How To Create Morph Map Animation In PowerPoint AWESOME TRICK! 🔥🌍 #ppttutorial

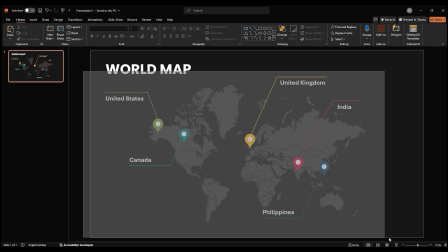424s
You can select all elements and align them wherever you'd like on the slide.
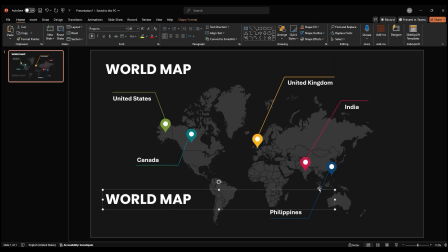430s
Next, duplicate the title text box and resize it.
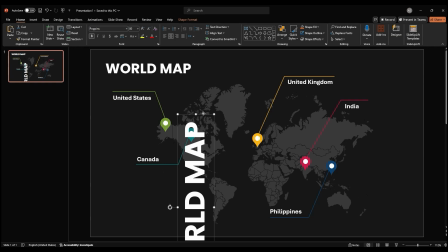438s
Rotate it to fill the empty space on the right side of the slide.
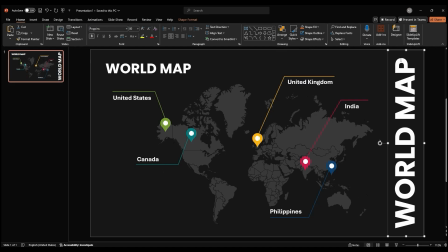445s
Or align the text. To add a gradient fill to the title text, right click on the text box and select format shape.
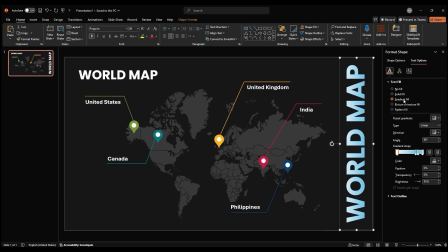453s
Go to text fill and choose gradient fill. Remove the default gradient stops and add new stops. Use the eyedropper tool to select colors from the map to create a visually appealing gradient.
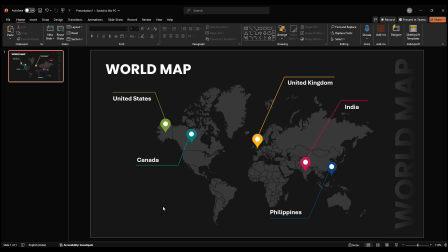472s
Now let's add some animation to make our slide more engaging. Select the title text and go to animation. Select fly in animation. In the effect options set the direction of the animation to from right.
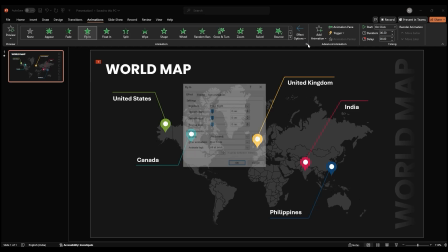488s
Then click on this arrow and change all at once to by letter for a more awesome effect.
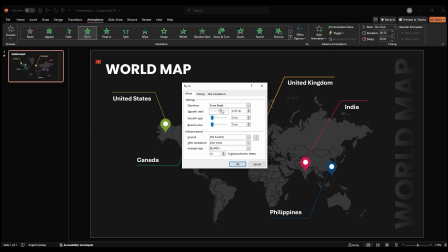495s
Set the smooth start and bounce end settings to fine-tune the animation.
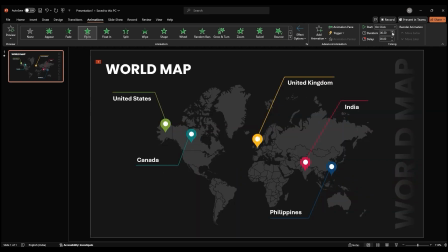507s
In the timing section increase the duration and set start to with previous.
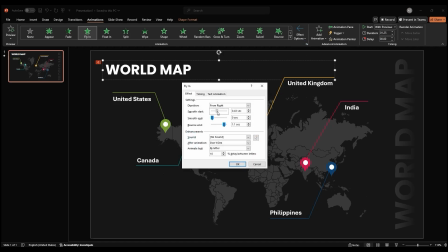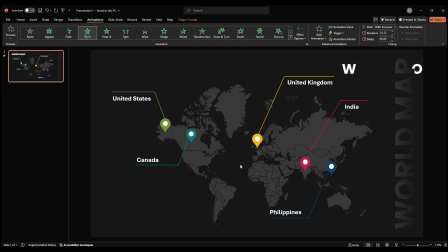Next, select all the location icons and apply a float in animation.
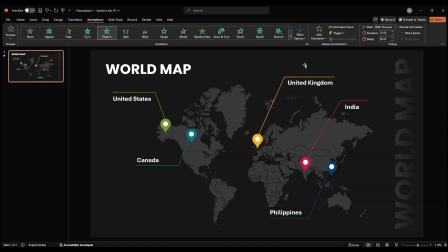537s
Set the direction of the animation to downwards. Just the duration and delay to synchronize the animation with the title. For the lines connecting location icons to country names, apply a wipe animation.
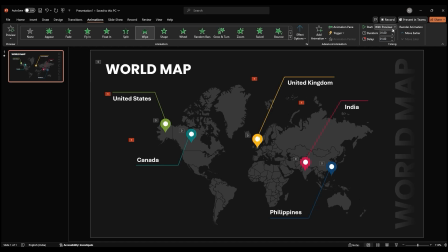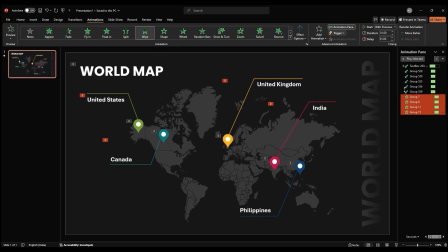562s
You can also open the animation pane for a better view of the order in which animations will occur. Adjust the direction, duration, and delay for all animations to coordinate well with each other.
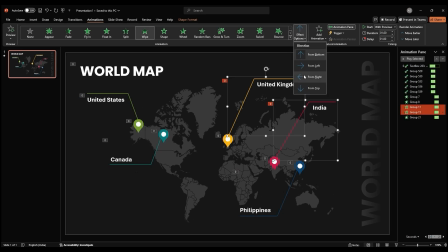Finally, select the country names and apply a wipe animation.
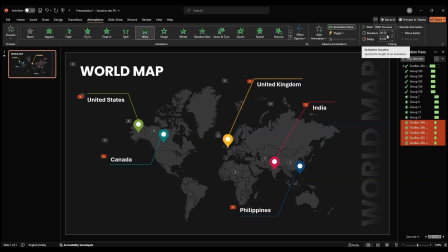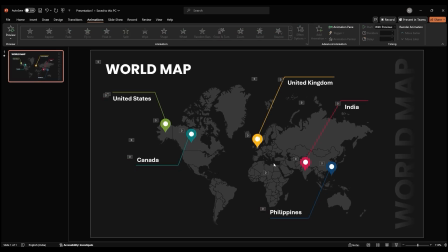603s
To preview your animation, start the slideshow. If the animations of the country names appear too fast, you can adjust the delay time in the timing section of the animation pane.
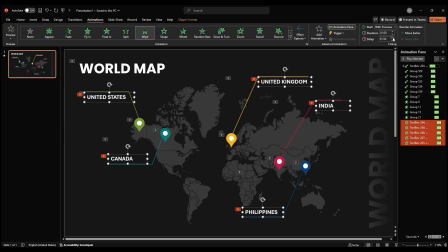616s
This will create a more gradual reveal of the information.
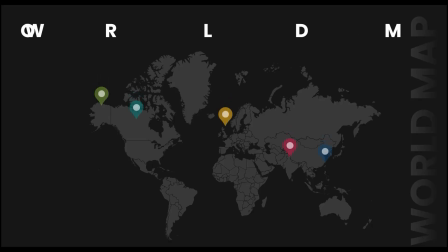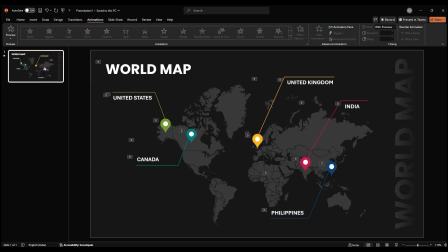625s
Now let's create individual slides for each country. Duplicate the slide with the full world map. Delete all the elements except for the country map and the location icons.
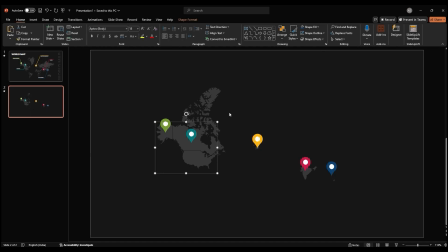644s
For each country, select the corresponding map and change its fill color to match the color of the location icon. This will help visually distinguish each country.